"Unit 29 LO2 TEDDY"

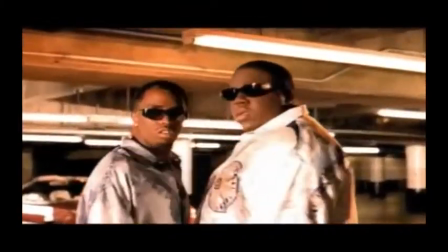215s
The video fits in well with the hip hop scene because as we know hip hop is made up from many different
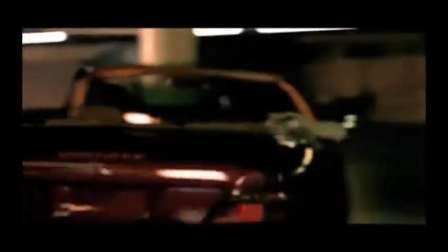221s
sub-genals and this is displayed through different clips of issues around
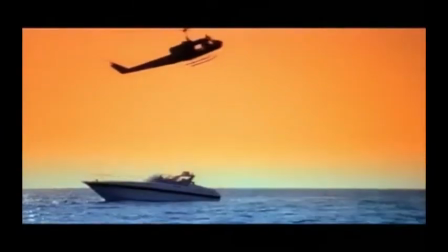228s
the world I
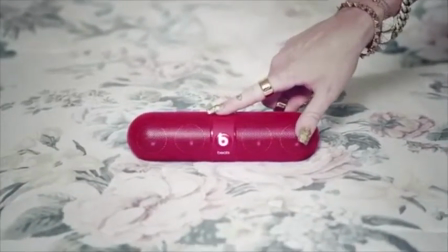235s
have chosen Manny Sarah's music video we can't stop to analyze duty is richness in music video convention
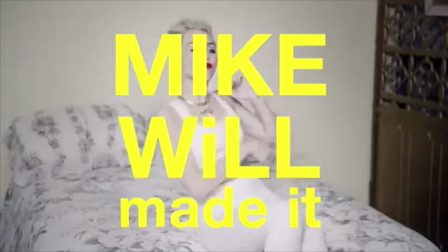241s
the perception of the music video is that she's a young girl who is living life as she wants the we can't stop music video is very sexual this is
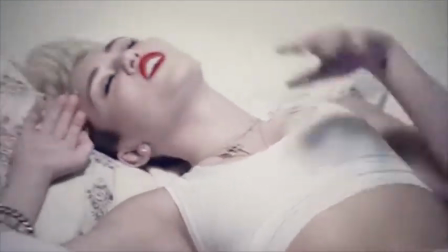250s
portrayed through the camera angles through the music video there are many mid shots in one of the establishing shots it highlights the top half
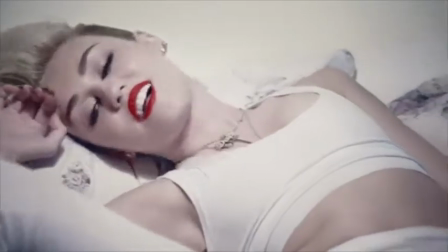259s
of her body this angle is used to show off her body throughout the music
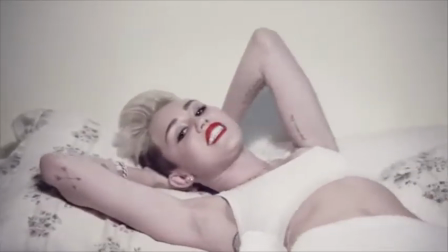264s
video she wears minimal amount of clothes the use of the mid shots are used
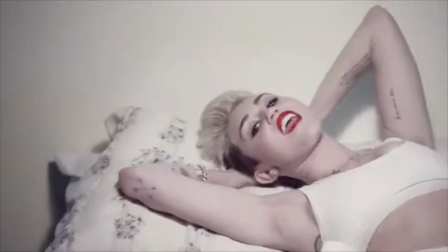268s
to show this while Miley is dancing in the music video the
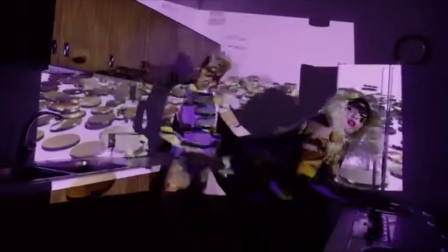273s
camera angle converts to a long shot this highlights her body once again
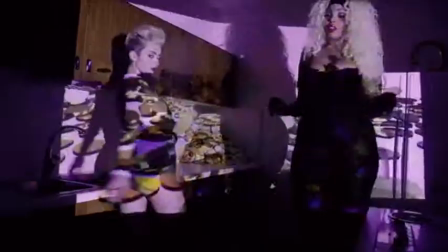278s
and her friends dancing in a seductive manner. This adds to the fact that she wants to be seen as a sexual character to her audience. The lyrics, Shake It Like We In A Strip Club then highlights that she is trying to be seductive and sexual by her movements shown with her body language.
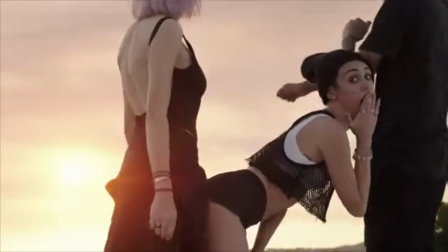295s
Mali is displayed as a sexual character through the video. This is highlighted by her outfits.
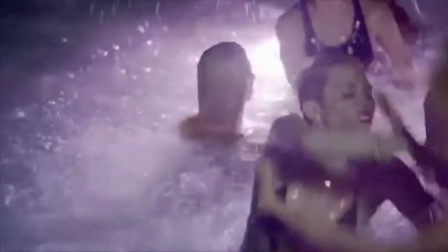301s
The clothes she wears is minimal and very revealing. For example,
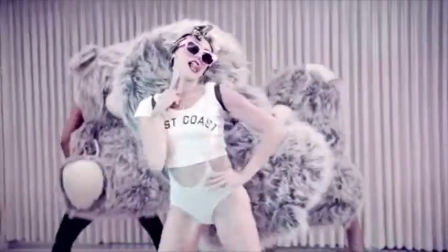307s
the sea-through swimsuits and crop tops this is common in pop music videos
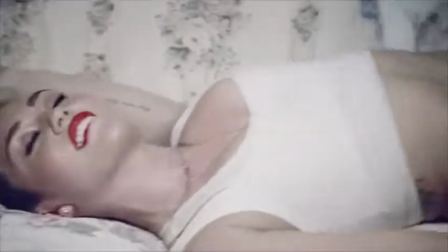312s
as the artist is trying to gain the audience's attention the
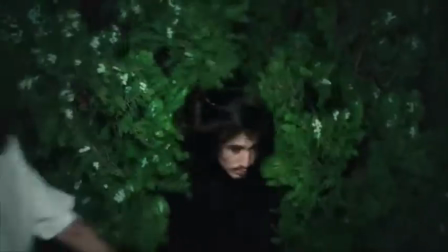316s
video also represents the pop genre by using a lot of dancing scenes and close-ups of the star the idea of the music video is for it
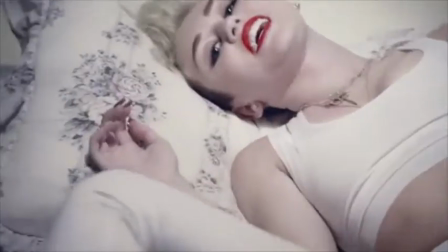325s
to match the song with the use of editing it puts everything together in the right place in the we can't stop video there are
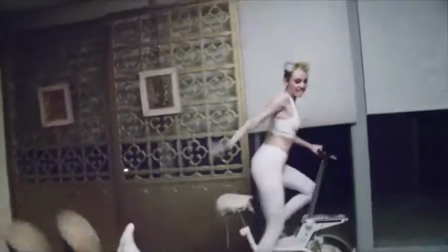332s
many quick cuts The use of quick cuts draws attention to different scenes and situations as they move swiftly.
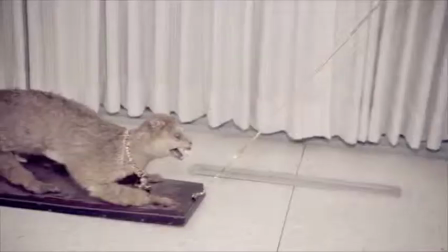340s
She uses the visuals as a montage to get through as much as she can.
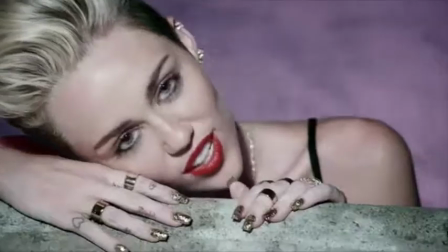346s
I think the use of the quick cuts is to show small snippets of her being crazy.
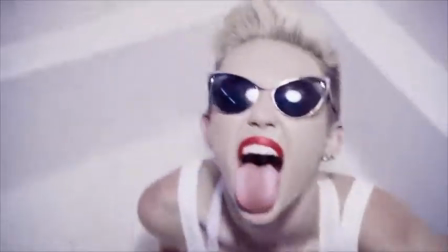354s
As in the video, she has quick cuts of her destructive and funny. This then highlights the different sides of her.
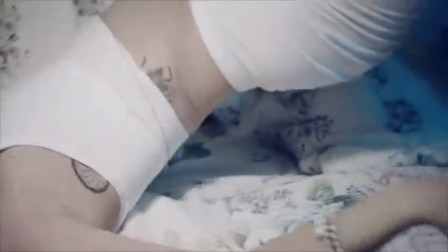360s
The music video consists of fast-paced editing.
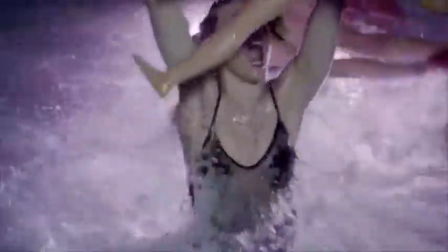364s
Don't just match the visuals with the music as you can see in the music video a lot of scenes match the words of the song.
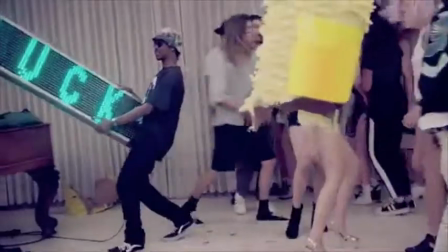371s
The quick edits also gives it that sense that time is going fast.
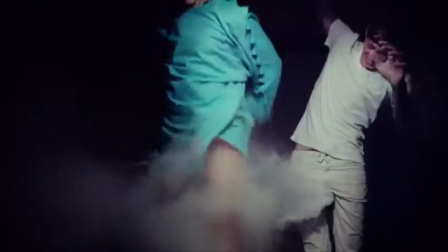376s
They are having a good time so it's going quick where as if they were bored the edits would have been slower.
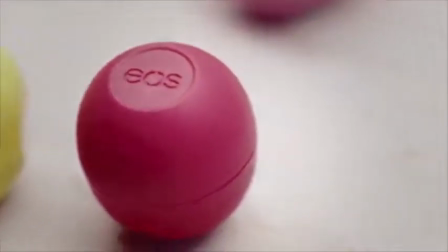382s
Miley Bees' Intertextuality in the music videos. Bees by Dre's speakers are used to play a song throughout the video.
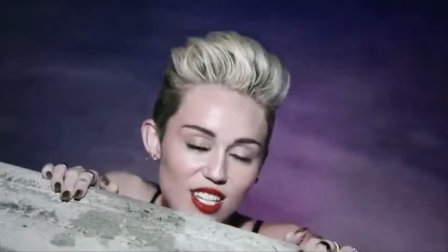389s
This shows that they are loud enough to be used at a party, by showing the speakers you will encourage people to buy them and it highlights that they are a good product.
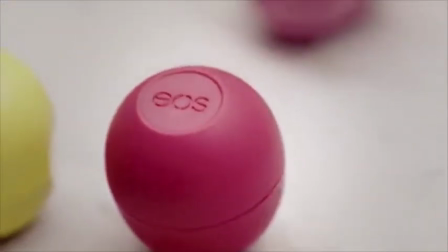398s
The lip balm was also used as a source of anti-textuality within the video. This could also be a form of product placement.
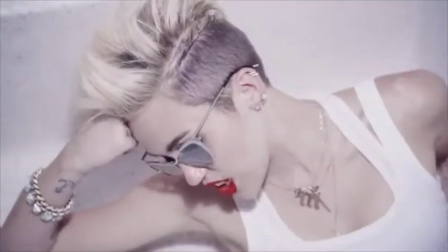405s
EOS is a company known for their good skin care products. Manu uses the products in a music video as well as just showing the packaging.
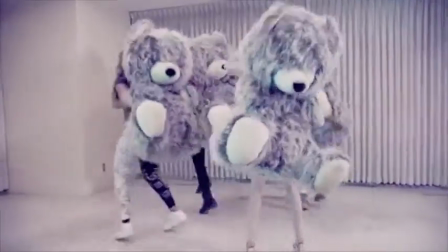414s
This shows the audience that it is a good product and will encourage people to use it.